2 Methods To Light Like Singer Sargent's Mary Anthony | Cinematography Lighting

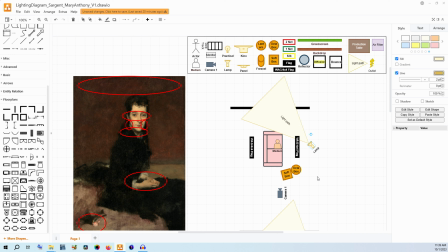[12:22]
This is our first kind of ideal, fully professional type setup. Now, let's say we don't have a giant 4x4 or 6x6 diffusion because those are several $100s.
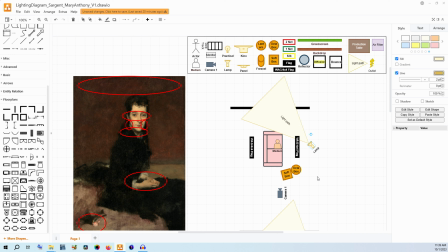[12:35]
So let's get rid of that. You might need to start playing around. You could just do the lamp itself with like a hood on it and try to get that circle all the way around. You might have some fall off, but it is possible. If you can't do it this way, what you could be doing is getting something like an octabox, something that is still...
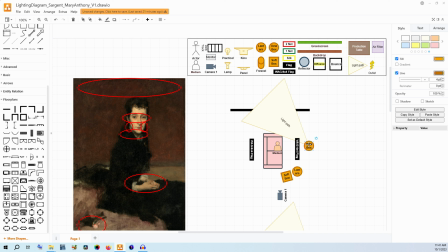[12:56]
Oh, wait a minute. Whoops. I did select the wrong one. I put an octabox there, but I meant a lantern or a space light. So here, we are having the option to do something like have an octabox right here. That will still get you a really large source of soft light.
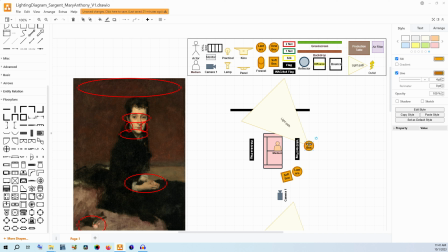[13:15]
It might not be as large, so you might have to get that closer in and adjust, but that can work.
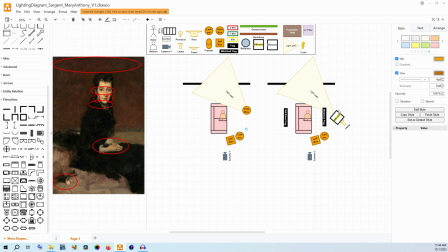[13:22]
If you don't have WAG flags, you don't need them. You do need something on this side to make sure you block that light, but it can be a curtain, it can be
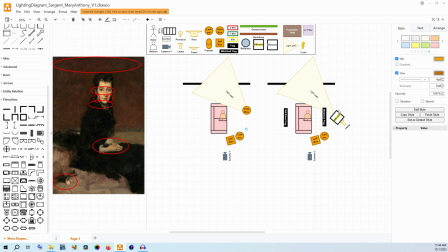[13:35]
poster board, it can be, something, it can be a piece of plywood if you have it and have somebody hold it, but you do need something to block the light on that side to make sure it doesn't cast onto her. Now, at the same time, an octabox does have some shaping quality where it pushes the light out the front,
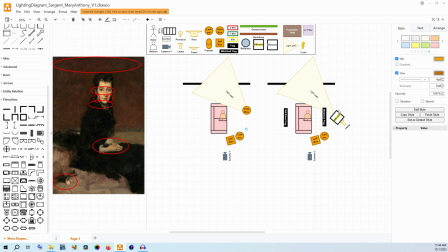[13:53]
so you could move this forward enough so that the light does come straight out of the octabox and not cast onto her. Then you could still have the lantern and the softbox over here and your camera placement there. That does save you a little bit of money because you don't need the diffusion and you don't need the WAG flag and you don't need the floppy.
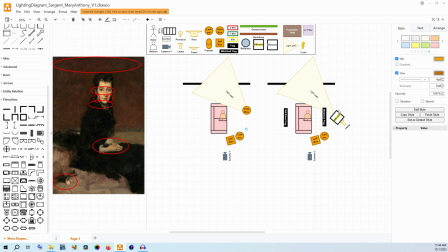[14:12]
It will change your ability and the flexibility of the setup just a little bit, but I think that it's still possible with something just like this. If you really do not have a lantern, you probably can get away without it. Your image just might be darker, or you might need to turn up your ISO a little bit more, but there are flexible ways.
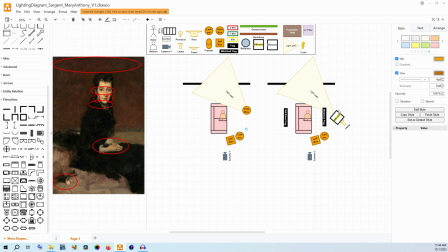[14:30]
I would say this is kind of the ideal low budget method, and I would say that this is a more flexible, more professionally standardized method to get the image, fine-tuned to exactly what you need. But either of these setups could reasonably recreate this image.
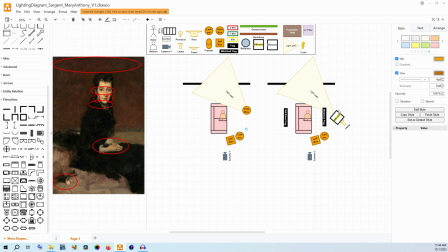[14:49]
We have a lower budget version right here where you might not even need the lantern. if you don't have one on hand or if you can't afford to add that to your rental, I think that you could get away without it. You might just have to fine tune your ISO a little bit more or such. Go a little bit wider with your aperture.
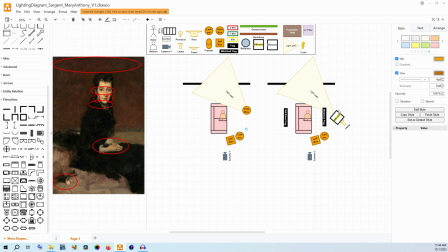[15:06]
There are ways to make it still work if you don't have that lantern, but this is, I think, a reasonable solution for a lower budget method. If you do have something that you can use as a flag on the sides to try to pull those shadows down just a little bit, I think that would be best, but it's not needed if you don't have that as an option.
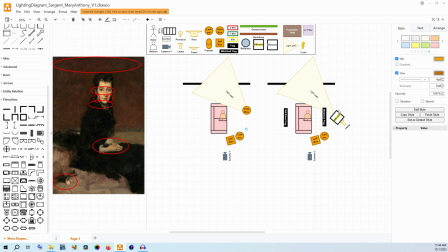[15:24]
Over here, we have much more control because we do have the two wag flags pulling those shadows down just a little bit. We have the large 4x4 or 6x6 diffusion frame to create just a really soft, even background.
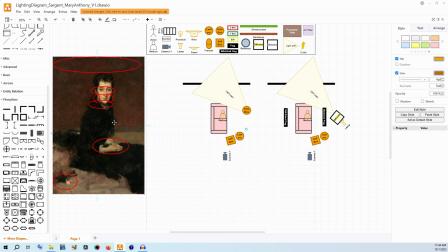[15:37]
We have the lantern to create a nice space light and make sure that we have enough exposure while also just lightening the contrast in that shadow just a little bit. And we have that softbox top down 45 degrees at the front of the subject to make sure that we have that really unique stark shaping on the face.
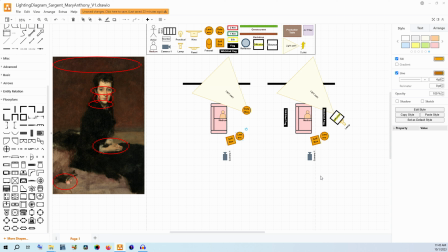[15:55]
So that pretty much wraps up this lighting diagram video, everybody. Thank you for watching. If you like lighting diagram videos and cinematography theory type videos, please consider subscribing. I'm really pushing to get 200 subscribers right now. If you want to support these videos, you can find my link to my Patreon down in the video's description. I also have a Ko-fi tip page. You can follow me on social media.
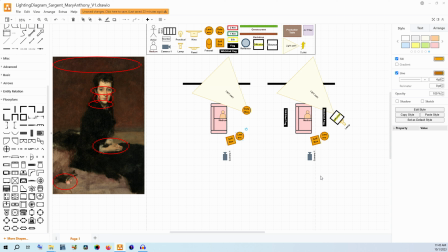[16:15]
I am really active on Mastodon now, so my username is @Trenton_Hoshiko, like it is in pretty much every place. I have a Blue Sky. That one is Trenton Hoshiko. I have a Twitter, Trenton_Hoshiko, and Filmmaking Tumblr, and a cinematography Pinterest.